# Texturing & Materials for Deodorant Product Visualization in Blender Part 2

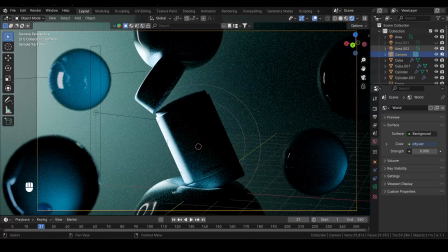[0:08]
Welcome to part two of our deodorant product visualization. In this part, we'll be diving into the texturing process to bring our deodorant model to life.
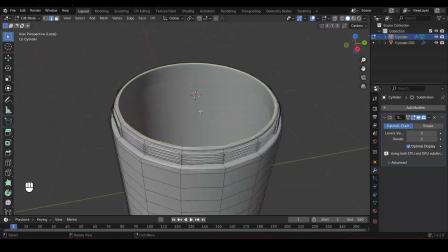[0:17]
If you missed part one, you can find the link in the description below or just click on the link on the screen to catch up.
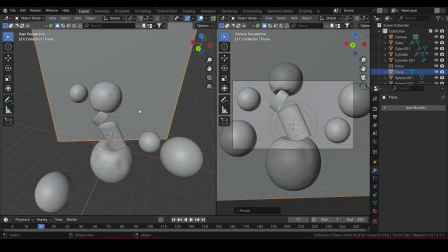[0:24]
Let's get started. All right, now it's time to dive into materials and textures for our deodorant model.
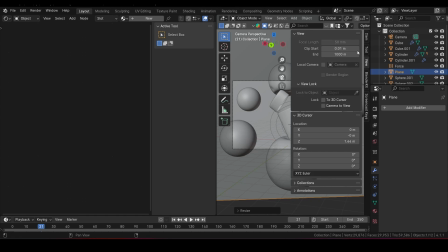[0:32]
Let's start by switching over to the shader editor. I'll also re-enable the screencast keys so you can follow along with every shortcut I use.
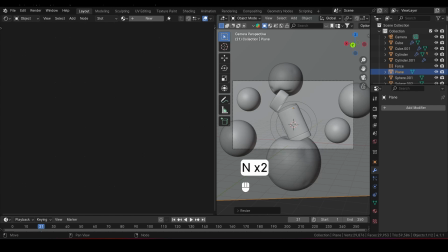[0:40]
Press N to hide the side panel here for a bit more workspace and let's also switch our viewport shading to rendered view so we can see how the textures and lighting look in real time.
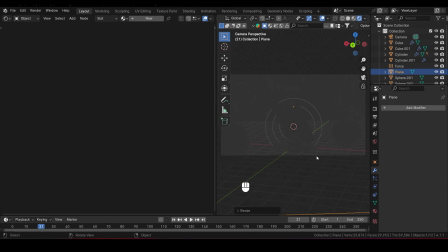[0:52]
Now if you notice our scene looks a little too dark right now so let's add some lighting to brighten things up. In the shader editor change the setting from object to world to access our environment lighting settings. We're going to add an HDI to bring in some natural lighting.
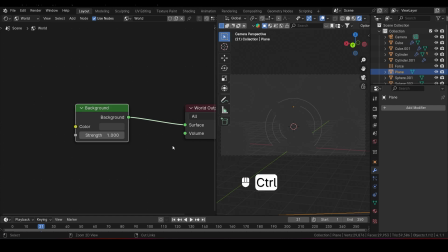[1:08]
To do that, select the background node and hit ctrl T to automatically add an environment texture node.
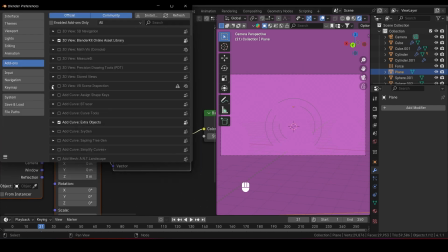[1:16]
If that shortcut isn't working for you, go to Edit Preferences, then search for Node Wrangler in the add-ons tab and make sure it's enabled.
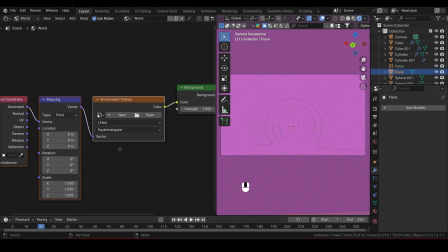[1:27]
This add-on makes working with nodes a lot easier. Once that's set up, click Open to locate your HDRI.
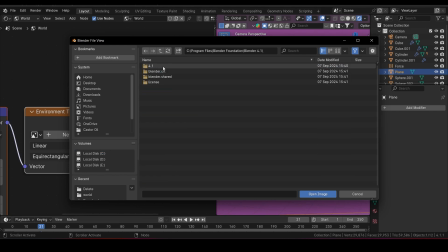[1:35]
We'll keep it simple and use the default Blender HDRI for this tutorial so that you don't have to worry about downloading or buying any new HDRIs. I'll go with a city HDRI here for some urban reflections.
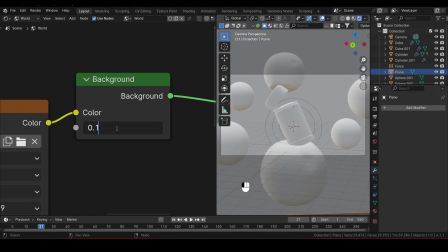[1:48]
After loading it in, let's tone down the strength a bit since it's a bit intense. set the strength to around 0.1 or 0.2, just like this.
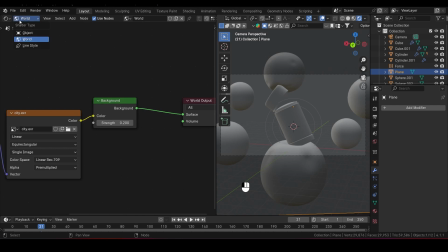[1:58]
Now switch back from world to object in the shader editor so we can start adding materials to our model.
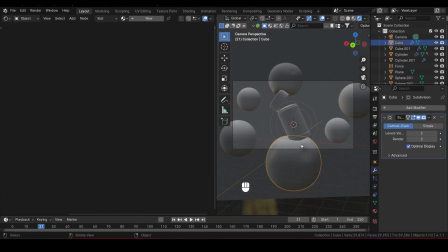[2:04]
Let's start with the first sphere we created as part of our bubble effect.
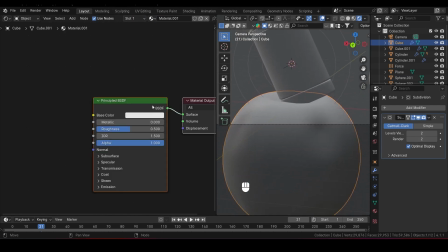[2:08]
Select it, add a new material, and choose a nice light blue color to give it a cool fresh look.
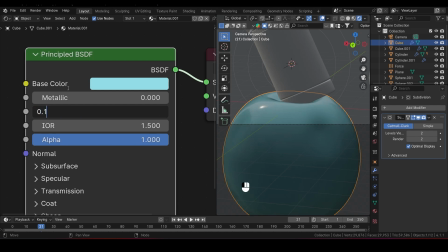[2:16]
Then reduce the roughness to around 0.1 to make it look a glossy and reflective which will help catch the light nicely.
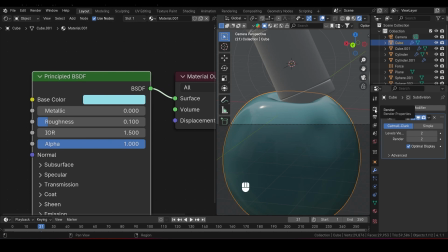[2:24]
Let's move on to some final adjustments to our render settings and materials.
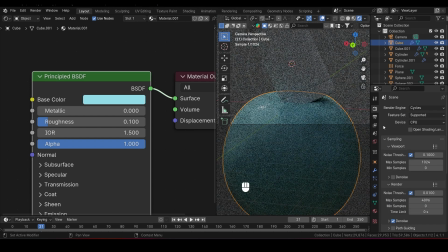[2:29]
First, let's switch our rendering engine from Eevee to Cycles to achieve higher quality visuals and better lighting effects. If you have a dedicated graphics card, go ahead and change the rendering device from CPU to GPU.
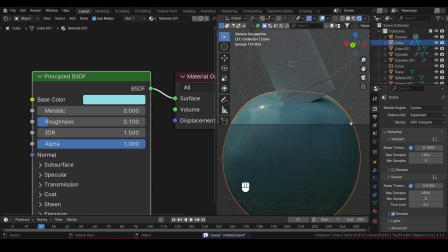[2:44]
This will help speed up the rendering process. Now let's fine-tune the materials for the spheres. select our first sphere
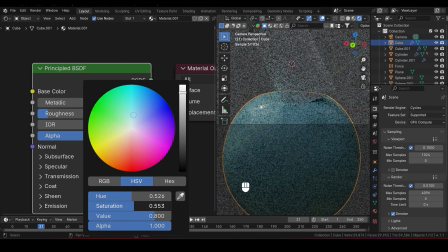[2:51]
then go to its base color and reduce the saturation of it to give it a slightly muted look like this
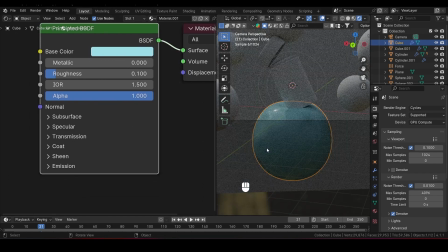[2:56]
nice now to save time we'll apply this material to
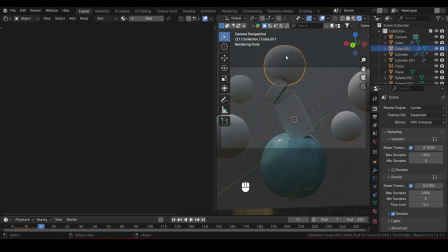[3:00]
multiple objects so select the second sphere hold shift and
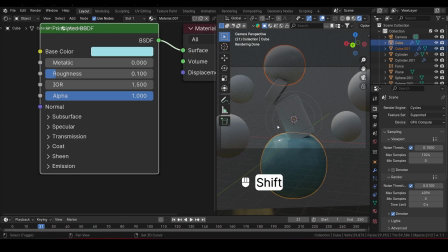[3:05]
click the first sphere we just modified to keep it selected as well press ctrl L and select link materials this will instantly apply the same material to both spheres.
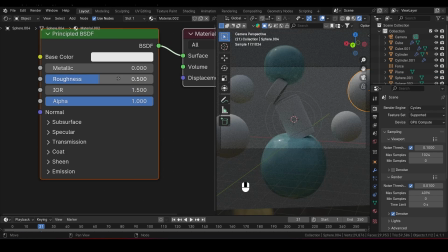[3:19]
For the next sphere, let's try something a bit different. Select it, create a new material, and set the base color to a cool blue.
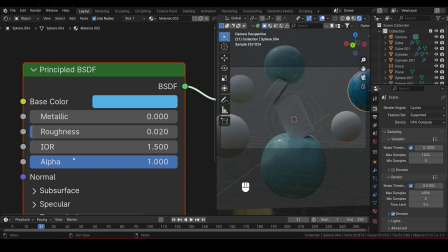[3:26]
Set the roughness to 0.2 to make it more reflective, and increase the transmission to 1 for a nice glassy transparent effect.
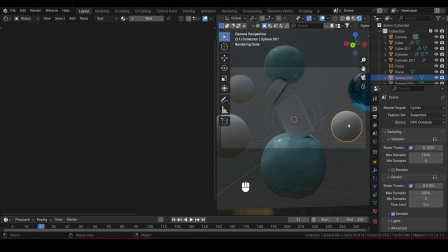[3:35]
Now to copy this look to more spheres, select all the remaining spheres, holding shift as you click each one, and select the sphere we just textured last.
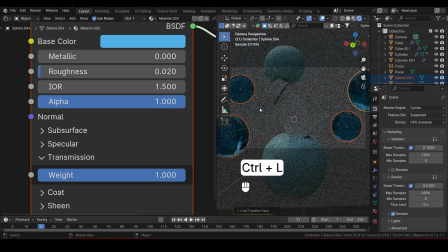[3:45]
Hit Ctrl L and link the material so all of these spheres share the same transparent blue texture. With that done, let's move on to our background.
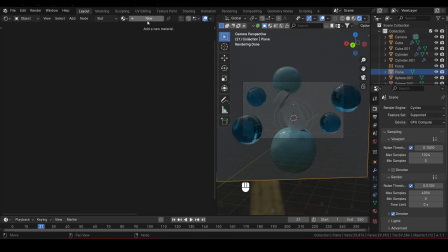[3:56]
Select the background plane, add a new material, and set its base color to a light blue shade.
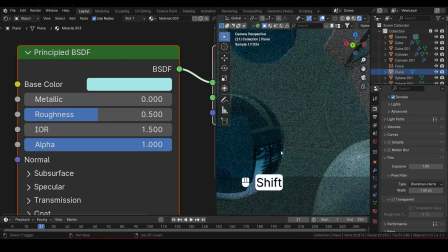[4:02]
Now you might notice that the HDRI is visible through the bubble spheres.
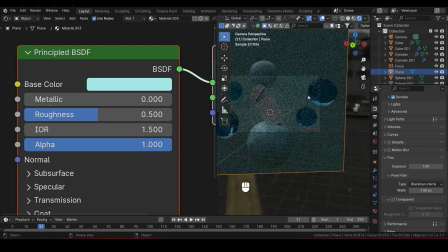[4:07]
To fix this, we just need to scale up our background plane so it covers everything with the background plane selected scale it up until it fully covers the scene like this now
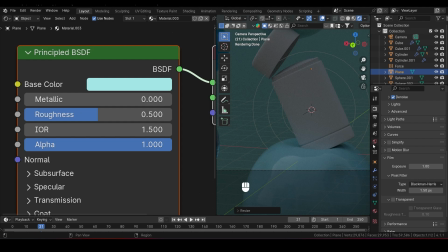[4:21]
for the finishing touches we want to brighten things up go back to the world properties and increase the hdri strength to
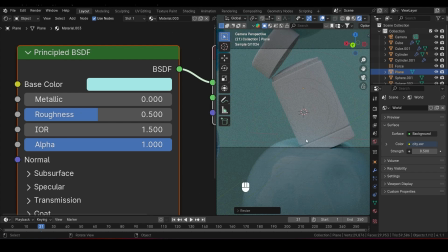[4:27]
about 0.5 this will add just the right amount of light and detail to help us see everything a bit clearer in the scene all
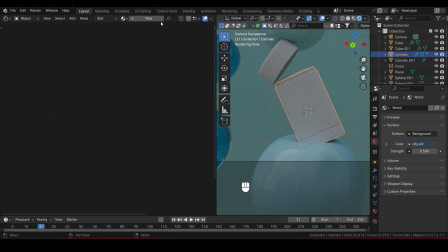[4:35]
right now let's start adding some color and texture to our deodorant model first select the main deodorant container and click New in the Materials tab to create a
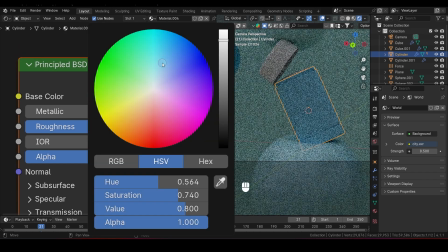[4:44]
new material. For the base color, choose a nice shade of blue.
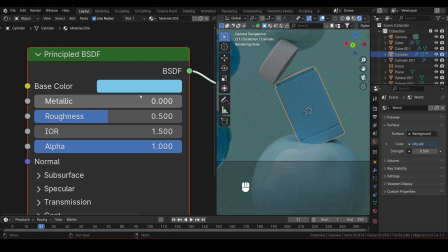[4:48]
Now to quickly use this exact same color on the lid, hover your mouse over the base color and press Ctrl-C to copy it.
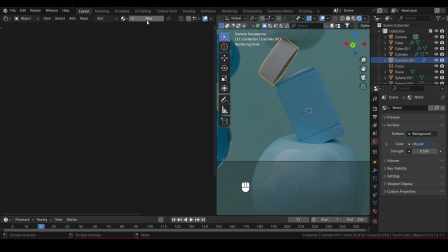[4:56]
Next, select the cover, hit the plus icon to add a new material,
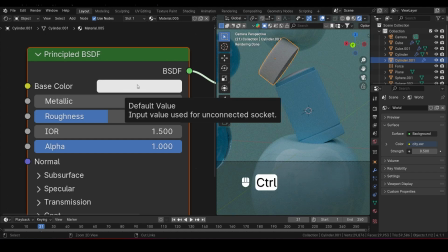[5:01]
then hover over the base color again and press Ctrl-V to paste in that same blue color. This way both pieces match perfectly. To adjust the surface feel, let's reduce the roughness to 0.3 for both the cover and the container.
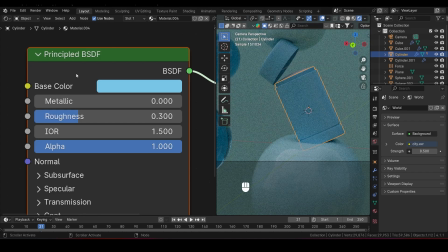[5:16]
This will give them a bit of shine without being too reflective, adding to that sleek finished look.
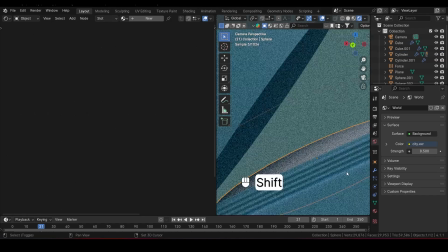[5:22]
Now let's give the actual deodorant stick a new material as well. Select it, click New, and set the base color to a clean white.
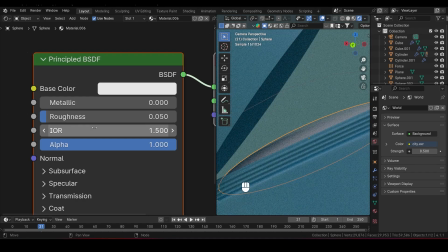[5:30]
Reduce the roughness to 0.05 to make it almost glossy. This will give it that polished effect, making it look fresh and new.
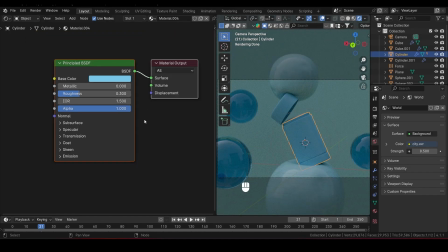[5:38]
Now let's add a label to the container. With the deodorant container selected, go to the shader editor.
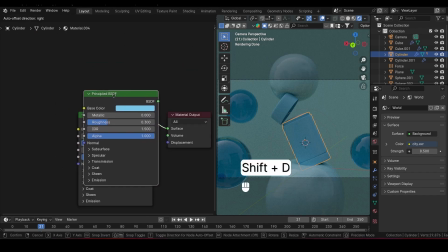[5:45]
Here, select the Principled BSDF node and hit Shift-D to duplicate it.
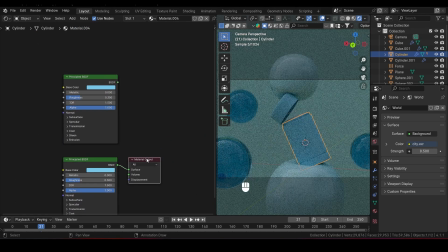[5:50]
Move the duplicated Principled BSDF node up so you have some space to work with. Then move the Material Output node up a bit as well. To combine these two Principled BSDF shaders, we'll need a Mix Shader node. node.
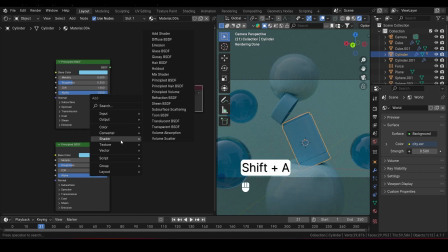[6:03]
Press Shift A, go to Shader, and add a Mix Shader node. Connect the Mix Shader to the surface input of the material output and
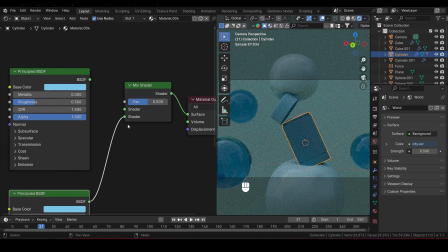[6:14]
plug each of the Principled BSDF shaders into the shader inputs on the Mix Shader,
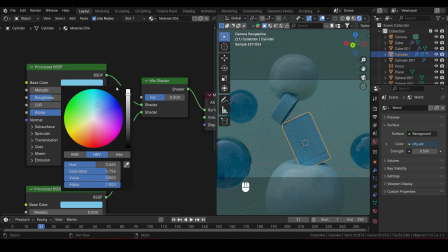[6:18]
just like this. Finally, let's set the base color of the duplicated Principled BSDF to white so it stands out as a potential label area on the deodorant container.
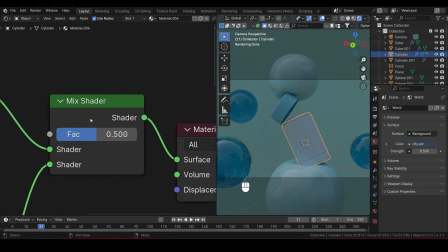[6:29]
First, let's understand how our mix shader factor works.
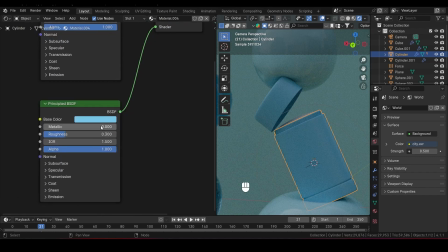[6:33]
When it's set to 1, the deodorant shows up as blue, and when it's set to 0, it displays as white.
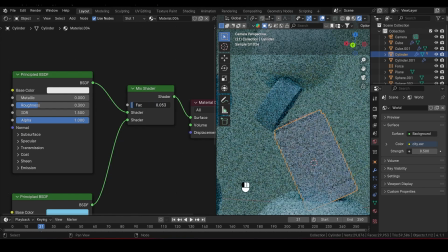[6:41]
To make the label appear, we'll control this factor using an image texture.
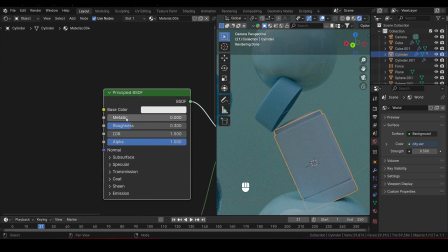[6:46]
Select the Duplicated Principled BSDF node, and hit Ctrl-T to add an image texture node.
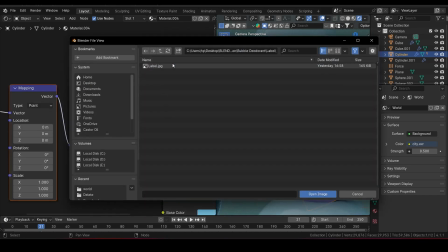[6:52]
Locate and load your image texture from your files.
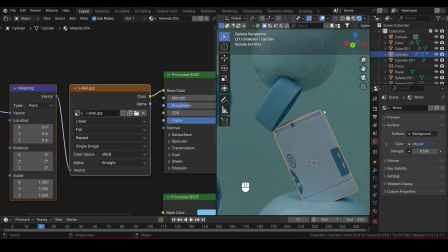[6:55]
If you're following along, I'll link the specific image texture I'm using in the description, but feel free to use any label image you have on hand. Now, when you add the label, you may notice it doesn't align correctly on the model, but don't worry, we can easily fix that. Let's switch over to the UV Editor to adjust our UV map.
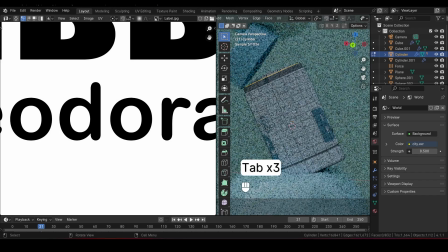[7:14]
First, select the deodorant, hit Tab to enter Edit Mode, and make sure you're in Face Select mode.
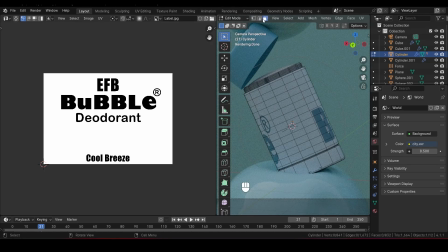[7:21]
You can press 3 or use the mode options at the top. Hold shift and select all the faces on the container where the label should appear.
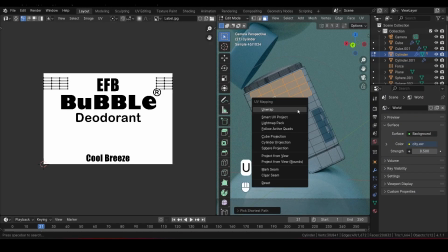[7:30]
Once you have your selection, press U and choose unwrap. This action flattens the faces into the UV map, ready for aligning.
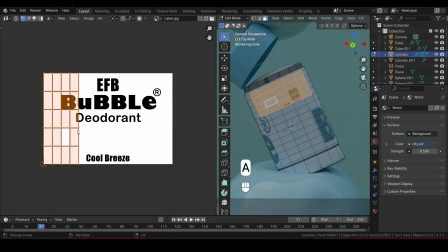[7:39]
In the UV editor, press A to select all the unwrapped faces,
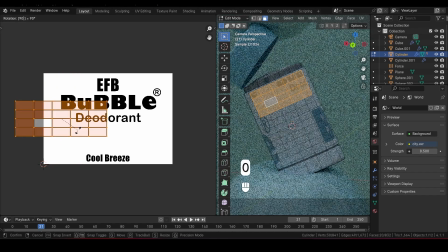[7:43]
then press R and type 90 to rotate them 90 degrees so they align with the label's orientation. Now press G to move the UV selection, aligning it to the main part of the label in the image texture.
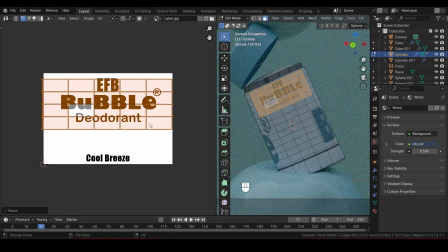[7:55]
Use S to scale if needed to fit the label area perfectly. After that, select any additional faces for parts of the label, like the bottom section, and repeat the unwrapping steps. Select these faces, press U and choose Unwrap, then align them on the UV map to match the bottom of the label.